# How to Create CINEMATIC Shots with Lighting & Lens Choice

Let's see what it would look like if we start with like a more raw shot that maybe it's the kind of lens choice and lighting that possibly you would have started with and then we'll see what we get to after synthesizing and putting together all these elements that we just learned into creating a dynamic and good-looking cinematic shot.
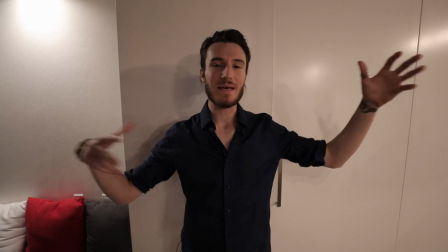[0:26]
So here we are all right I'm using the ambient lighting from this environment,
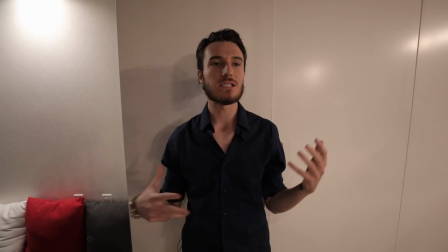[0:30]
and I didn't really change the background at all.
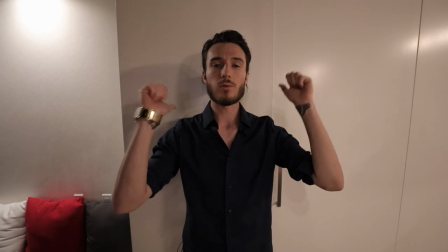[0:35]
All I did was simply move the camera all the way to the back wall that's been behind me this entire course.
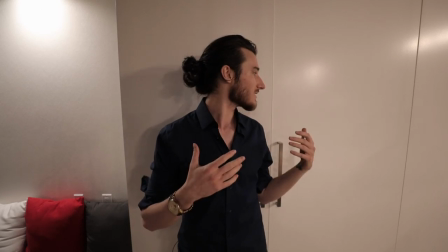[0:42]
And as you can see that since I'm up against this background,
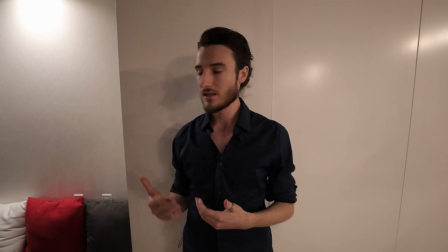[0:46]
there's not much distance between me and this object.
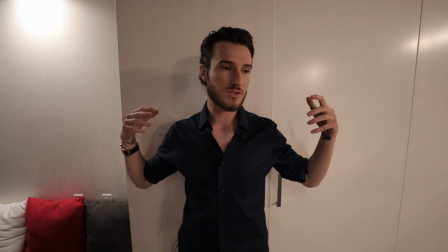[0:51]
So I'm in focus, this is in focus. There's no out of focus,
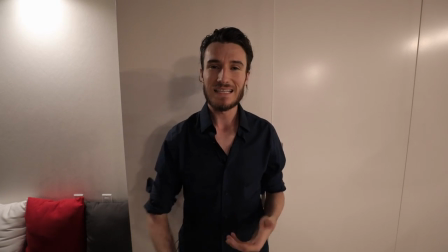[0:58]
no blurring no shallow depth of field that's separating me from that background so you can
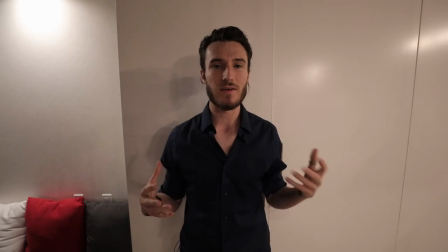[1:03]
already see with that alone it's cutting down the production value so
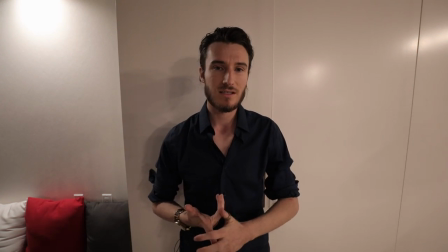[1:10]
the focus not on point
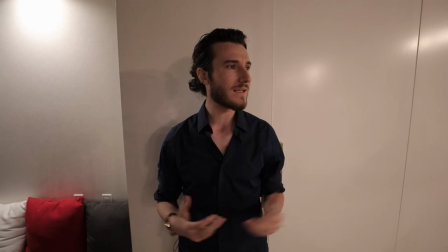[1:13]
the lighting using ambient lighting you know around i am probably pretty i'm probably more
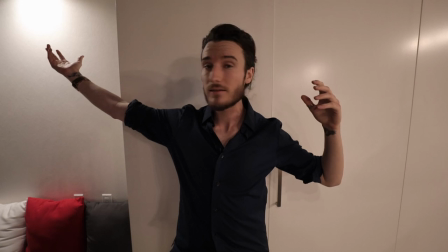[1:21]
lit on this side just because of the ambient light coming from here and then there's a little bit of a smaller light source coming from here.
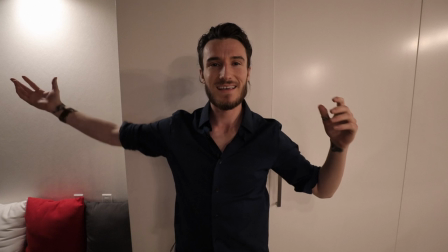[1:28]
So this would be my key and I probably have a little fill here.
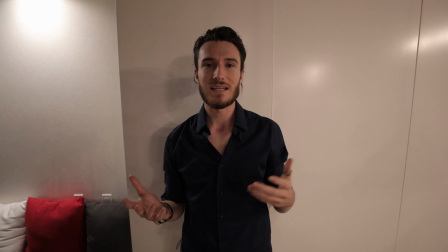[1:32]
So I'm not super contrasty and I'm probably not lit super well because I do not have a rim light either.
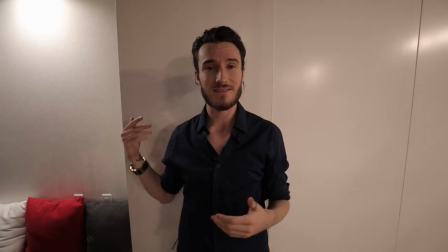[1:41]
Again, not separating me from the background. Not a good look either.
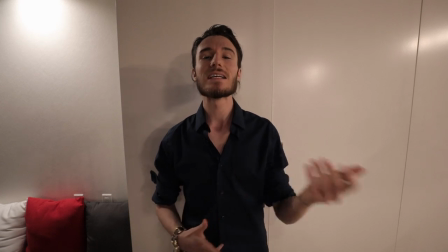[1:47]
The next thing would be the lens choice. I'm at 16 millimeters at 2.8.
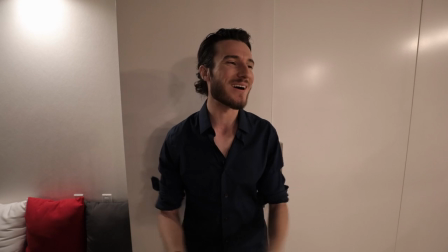[1:51]
So this is a much more wild, wild, a much wider field of view, right?
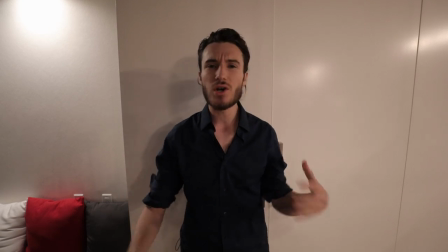[1:57]
So it's less professional. There's no real way overall that I'm guiding the viewer's eye.
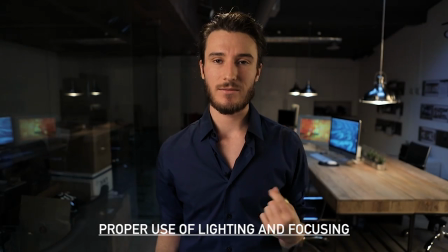[2:04]
I'm just kind of blending in with everything else and it doesn't look high-end.
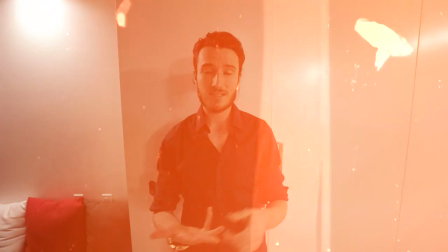[2:09]
It doesn't look like it has high production value and it doesn't look like any, it doesn't have a cinematic feel.
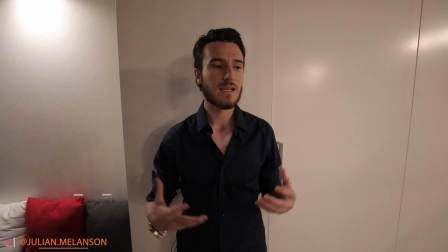[2:15]
There's no, there's no depth to it and really I didn't change that much.
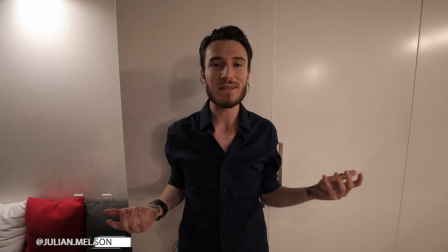[2:19]
All I did was move the camera towards this wall, probably 20 feet and then just step in front of the camera and started recording.
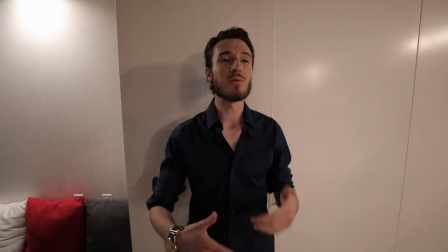[2:27]
So let's first start with moving me, the subject,
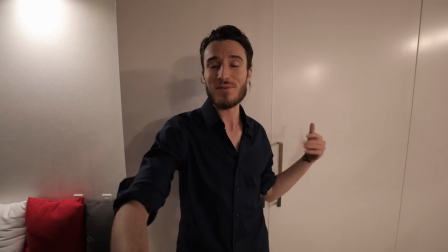[2:30]
a little bit further back or further away from the background to create a little bit of depth.
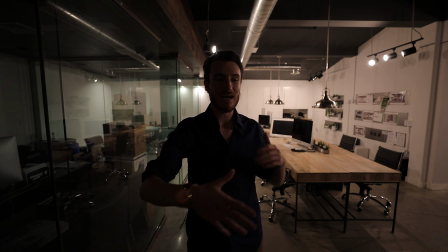[2:37]
Alkazam. So now there's a little bit more depth in the shot. I'm separated from the background, but I'm clearly not lit.
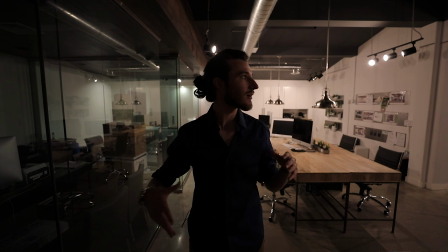[2:45]
So let's turn on our key light.
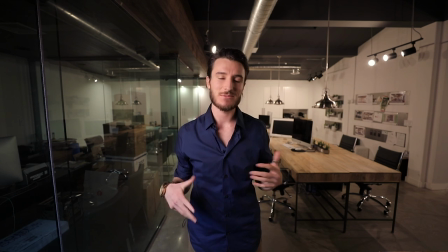[2:48]
All right, now our key light is on. a little bit too contrasty I'm sure so let's turn on our rim light and our fill light
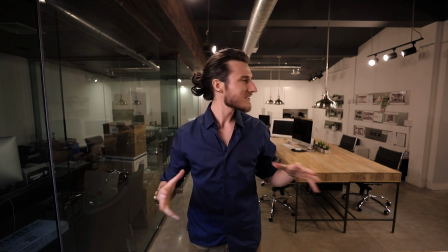[2:55]
look at a little bit better look at a little bit better so now that it's a little bit cleaner I'm looking a little bit more well lit we
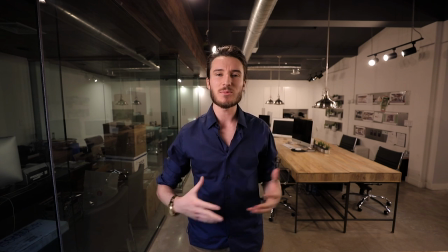[3:02]
got key fill rim light it's looking a little bit more high-end right just with a few changes
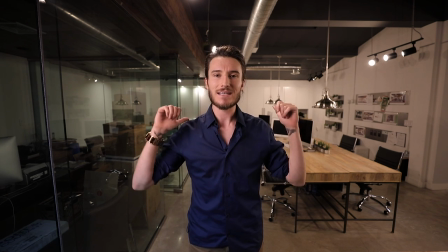[3:08]
let's see what else we could do with the lighting let's try and take down some of these background
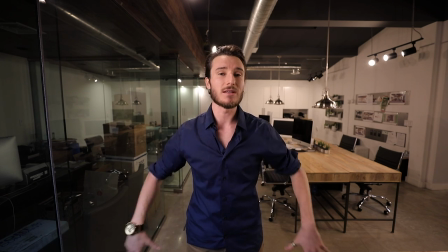[3:13]
lights so that I'm well exposed but the background kind of falls off and lets me stand
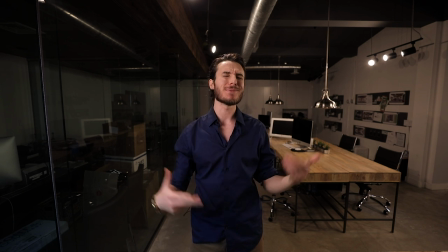[3:19]
out more. So now we should be starting to get a much much much more dynamic image because there's a lot more of a fall off right?
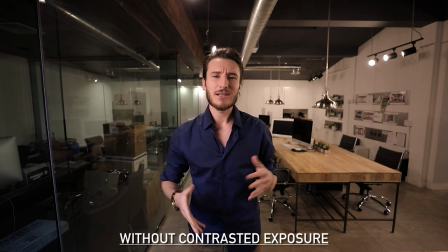[3:27]
I'm more separated from the background because the lighting on me and the lighting on the background.
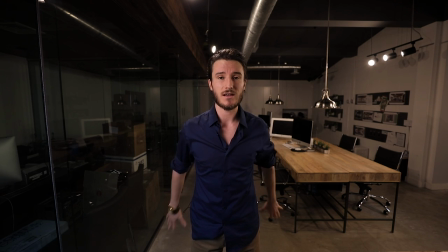[3:32]
I'm properly exposed and the background is falling off because I removed the ambient lighting that's behind me. So where are we at right now? We move the camera away from the background to create more depth. We added lighting on the subject to separate the subject from the background,
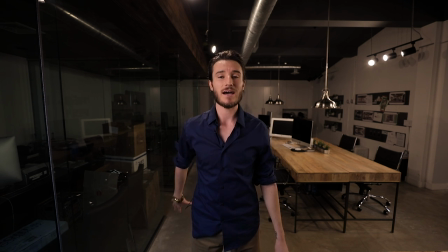[3:50]
and then we removed the lighting that we could in the background to lower the exposure on that.
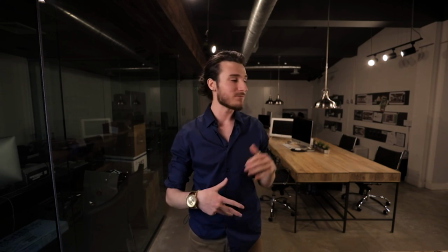[4:12]
Now one last lighting thing that I wanted to add that I've been using in this course is having practicals on in the background. Practicals don't necessarily or really highlight or light the subject,
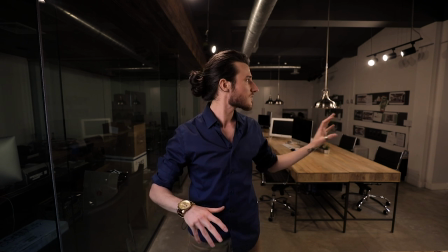[4:24]
but it's more of an ambient lighting in the background that gives a little bit more authenticity, right, to the lighting that you have on the subject. So let's turn on these practicals and see how it affects the image.
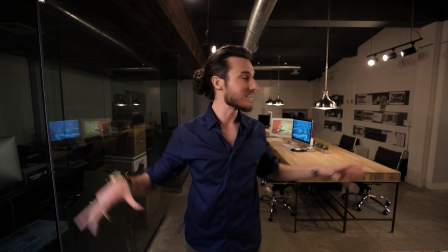[4:38]
So you see how that adds a little bit more depth, there's a little bit more authenticity, just more realness to the light source that's lighting me.
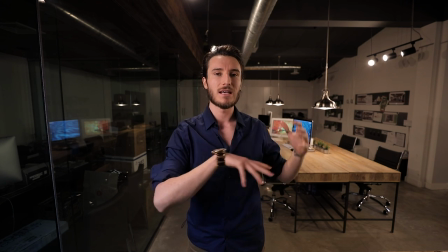[4:46]
By simply adding those practical lights in the background, it really just kind of smooths everything out.
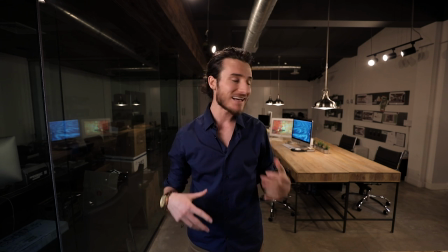[4:53]
So now with that lighting pretty much on point, the next thing would be to choose the right focal length of the lens.
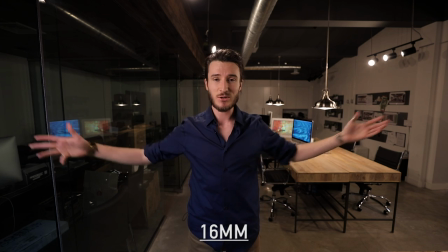[5:01]
So right now we're shooting on 16 millimeters, pretty wide, you know, that more energetic feel,
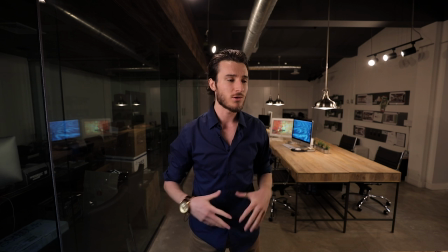[5:06]
but it's not necessarily the right vibe or the right approach for this specific setup. So let's see what we feel like at about 30 millimeters instead of 16. Whew!
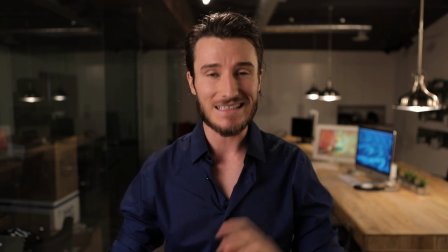[5:17]
It's a huge difference, right? with simply lighting it properly using the proper lens and in creating the proper distance you can have such such such
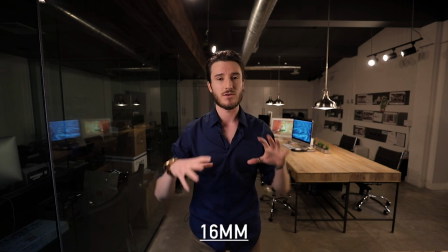[5:28]
a different production value in a production quality without adding any money to the budget without adding any more people to your crew you can create so much of a higher production value for your videos right without adding anything else it's just simply a deeper understanding of the rules and principles that create a good-looking successful film that you can now use in any environment in any scenario.
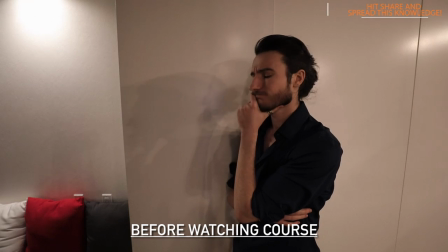[5:58]
So let's take a look before and after. So much better. All right, that's it for the camera, lighting, and lens mastery of the principles.